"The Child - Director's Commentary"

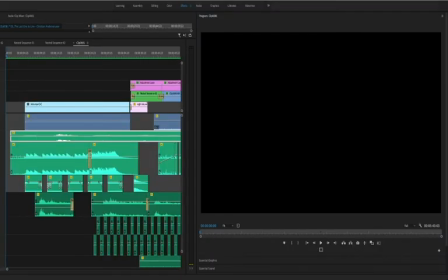0:01 Alright, so welcome to the director's commentary of my short film, The Child. I'm Remy, and I'll be taking you through what I did to create this film, some of the decisions I made, and why I did what I did. The way I have this set up for you is on the left-hand side. Obviously, you can see the timeline.
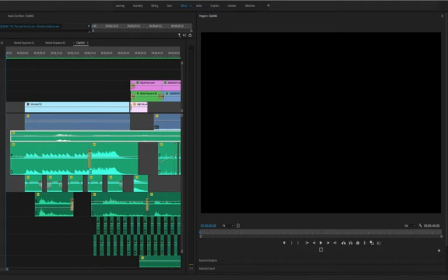0:21 This will help you kind of get an idea of my workflow and some of the things that went into the short film, while on the right hand side you'll be able to see the short film while it plays with the timeline. Let's get started. So pretty much to start off with the intro credits,
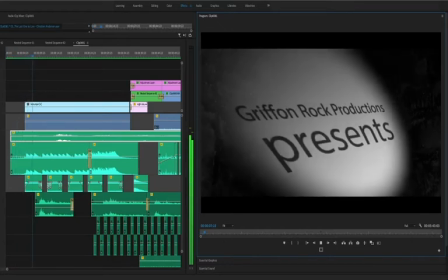0:40 the music for this short film was inspired a lot by Tim Burton.
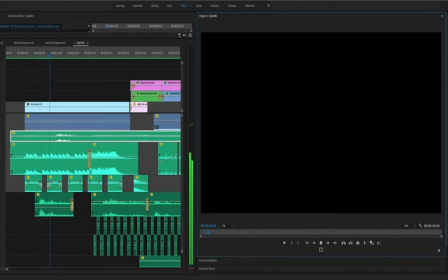0:45 I've always enjoyed his movies and the way he's gone about creating them, and I wanted something that was kind of lighthearted but also had a creepy feel to it,
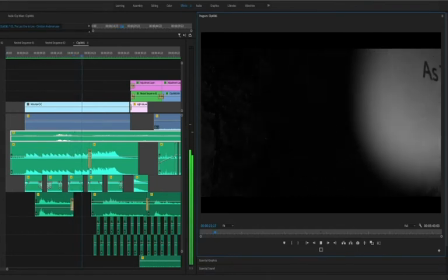0:54 which kind of is what attracted me to this carnival-esque style music,
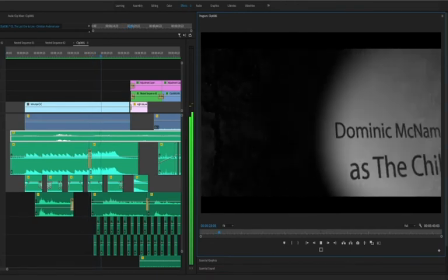0:59 to kind of also represent the fact that there is a child and there is an element of horror to this overall film.
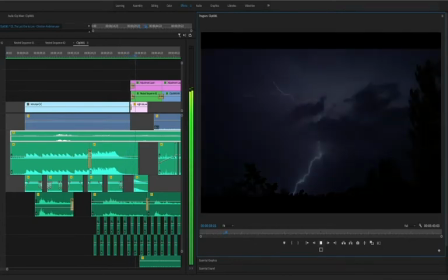1:10 Now, the lightning in the sky in the opening scene are both CGI.
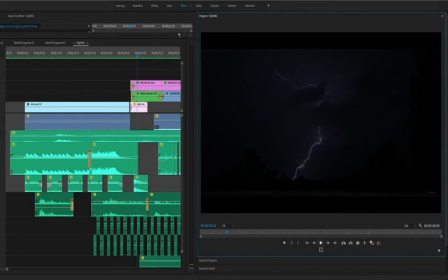1:15 This was done by simply putting a mask over the original sky and keyframed the mask to go up at the same time as the camera panned up on the house. Well, panned down with the house, actually. And then just basically replaced the sky with a stormy sky.
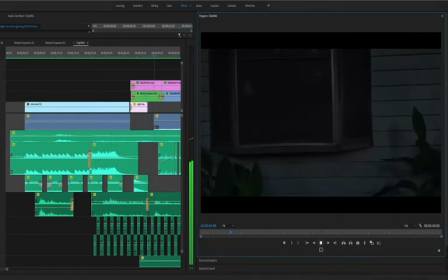1:36 And once we go through the window, this dolly-in effect, this slow zoom in, was basically created all in post-production.
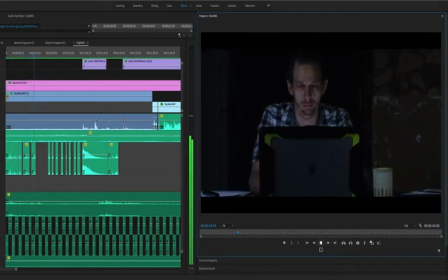1:46 All I really did was a keyframe of a slow zoom in and had it to where the keyframe stopped right before the first thunder hits.
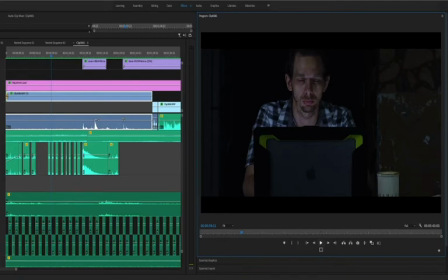1:59 And I wanted the beginning of the scene to be one long take, which still progresses even through the next parts that are cut in. But this way I figured it would represent a good amount of information without using up a bunch of dialogue or exposition,
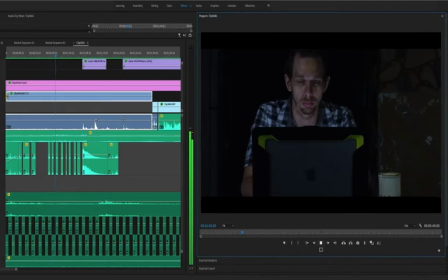2:15 but it would also help kind of build up the suspense for when that first thunderstrike hits.
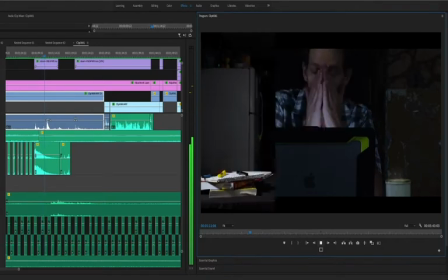2:27 Alright, so basically the lighting for this scene was just a simple 2 to 3 point lighting.
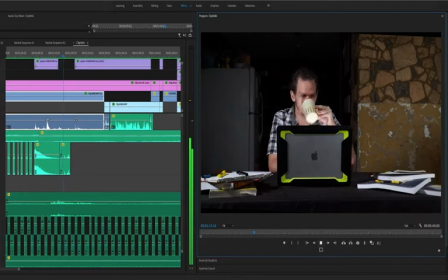2:33 I had a small aperture MC light right in front of my computer
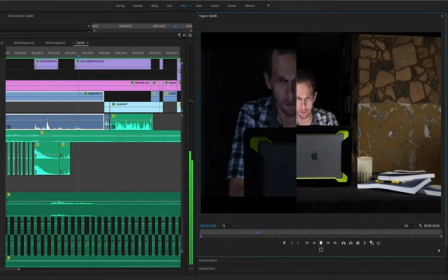2:37 right in front of my laptop in order to simulate the glow from the computer screen.
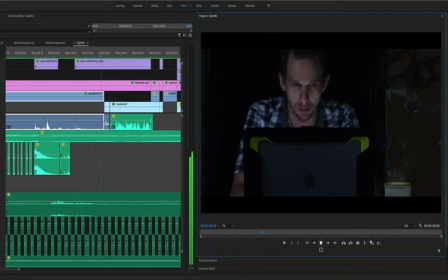2:42 I would also go on to use the aperture MC light later to simulate the lightning strikes from the thunderstorms. Right after the thunder hits is when you can start seeing things change for the character.
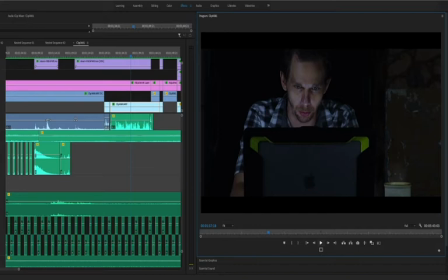2:58 His coffee cup starts steaming, a little bit more CGI effects start coming into play, and then things start going a little bit eerie around him. I wanted the steam on the coffee cup to actually be present throughout the whole zoom in,
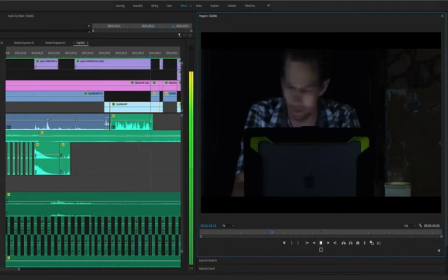3:12 but it was really hard to align the steam effect along with the zooming in, so I had to kind of
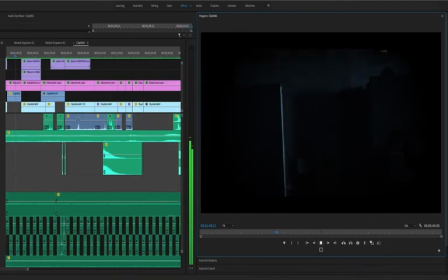3:20 choose when and where to apply the effect. Right here, if you notice in that lower right hand side of the wall, there's a little bit of a CGI character making his debut.
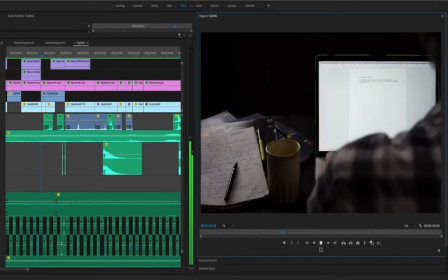3:36 This actually was a longer scene right here with this over the shoulder shot,
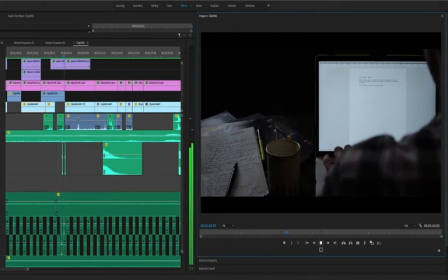3:41 but it kind of seemed like it was being drawn out with the more dialogue that was on there, and plus I had to go through and do some ADR for it,
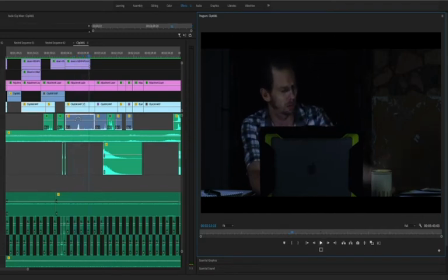3:50 and wound up it was just so much easier to trim up a little bit of the dialogue and just make the whole thing a little bit shorter overall. So here's one of the first continuity errors that I'll point out.
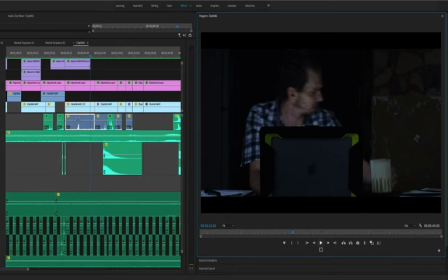4:01 When getting up from the table, the character actually has the coffee cup in their left hand,
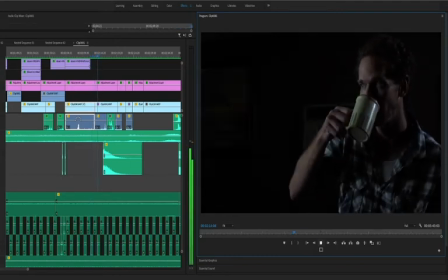4:07 but as he stands up in the next scene, the coffee cup is in the right hand.
Ah, shit.
Exactly what he said. So the majority of this film was actually shot at 1 o'clock in the afternoon. I had to do my best to hang up black sheets and
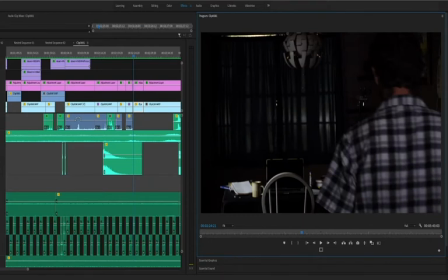4:27 try to block out all that extra outside light. And right here you can actually see some of the light shining through from what I had up, and then you can also see a camera in the back right hand side.
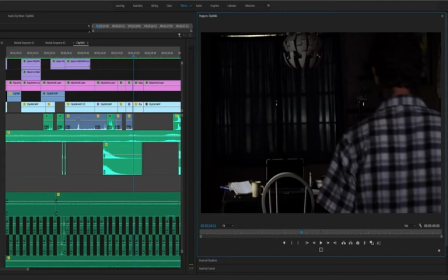4:42 And then the second continuity error is that I forgot to leave my computer screen on for this shot.
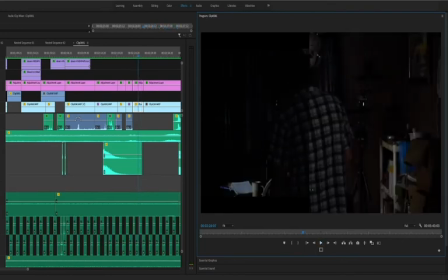4:53 And then if we go back just a bit, you can actually see the two green lights from my lavalier pack that was on my belt, and completely forgot it was there, and really couldn't reshoot this scene that
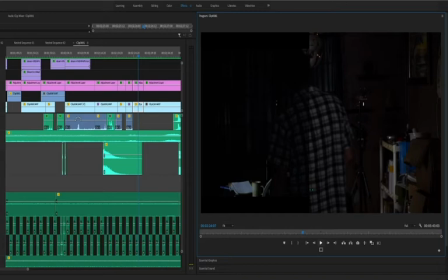5:11 easily just to get rid of that, but it happens.
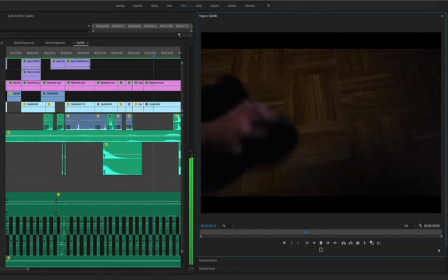5:17 So during this scene, I had to where I was wiping up the copy with one hand while trying to pan up the camera with my other hand,
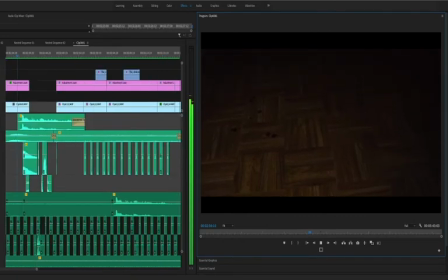5:24 and I honestly wish I would have left the hand towel in the shot while the camera panned up,
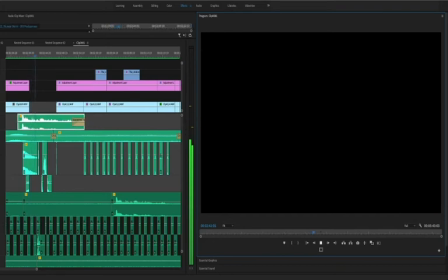5:29 but it is what it is. So the sound effects here were pretty much put in for nothing more than a transition from the
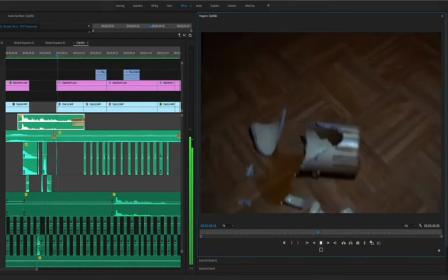5:37 power going out to the character finding a flashlight to investigate further what's going on.
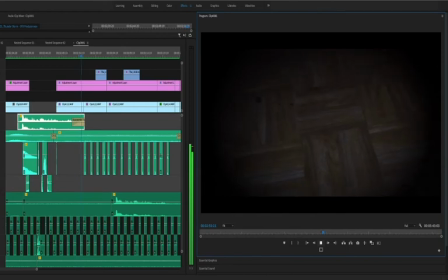5:43 From right here, this is kind of like another long shot I wanted in the film, but after receiving some feedback,
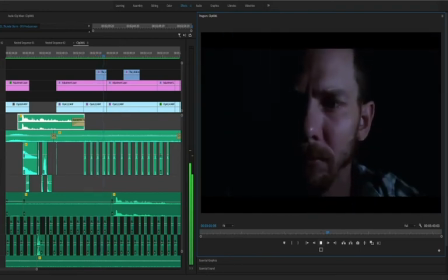5:50 I kind of decided to add in some sort of facial reaction shots, and it would help break up the scene a little bit,
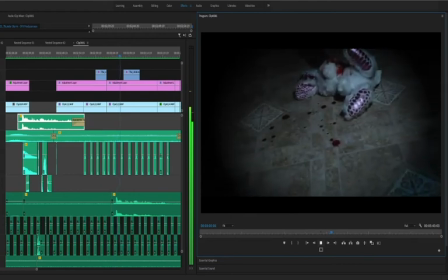5:56 as well as help to trim down some of the original shot.
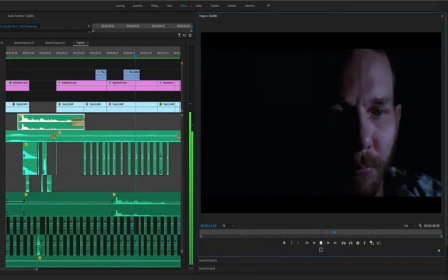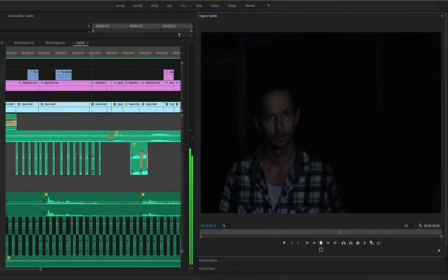6:06 Yeah. I actually think this is one of the better shots of the whole film. This was actually done with just a single light in front of me. The camera's in front of me, had the door open.
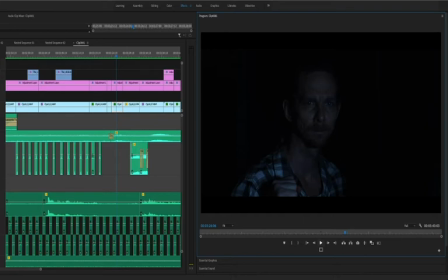6:22 The camera and light were in my son's room, shining in on me, and that's all really the light sources I had for this.
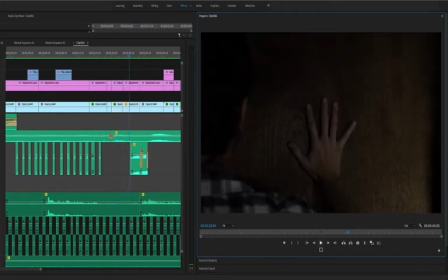6:29 And then, of course, when it's over the shoulder, just reverse the camera behind me and with single light and all that.
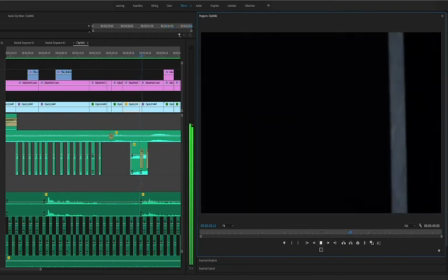6:38 When opening the door, I had a couple of questions about this, how I went from out of focus to in focus,
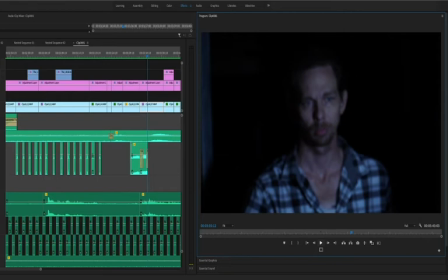6:44 and that's kind of where I cheated just a little bit and actually made the camera do the focus pulling for me,
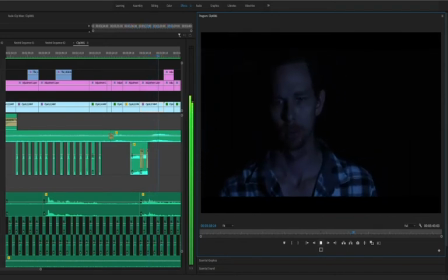6:50 because it was locked onto the door. When the door opened, it had to automatically switch to me.
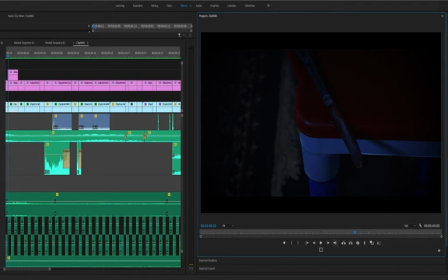6:58 So this knife scene was actually really difficult for me to put together in post, because it had a lot to do with the bright colors from my son's table.
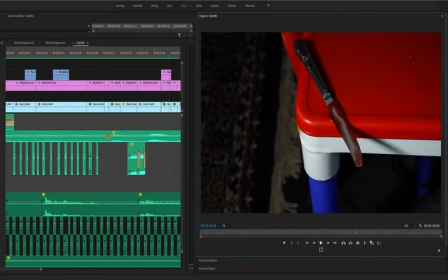7:09 But in the end, I wound up having to put 2 separate masks on each side of the table, and then 1 mask around the knife in order to adjust the color and the contrast to
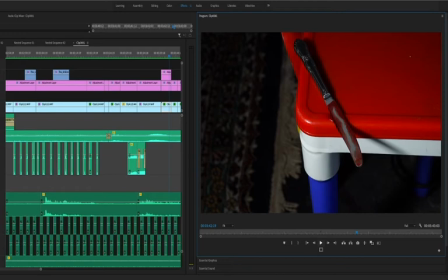7:21 make the knife stand out a little bit more, while the color of the table wasn't so blaringly in your face.
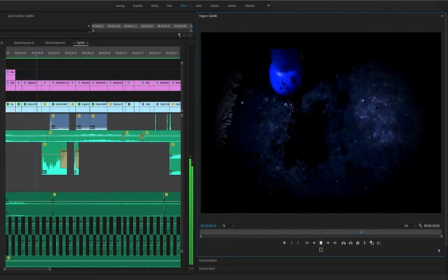7:33 This is basically the first time I ever worked with my son on a camera in a professional environment other than taking pictures. He wasn't thrilled at all about having fake blood on him.
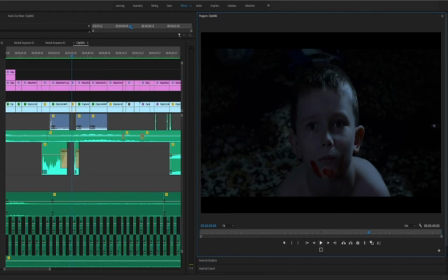7:47 Initially, he was going to be covered with a lot more blood than what he was, but after starting, he kind of was not into the whole idea, and so I kind of had to shoot what I was able to get him covered in.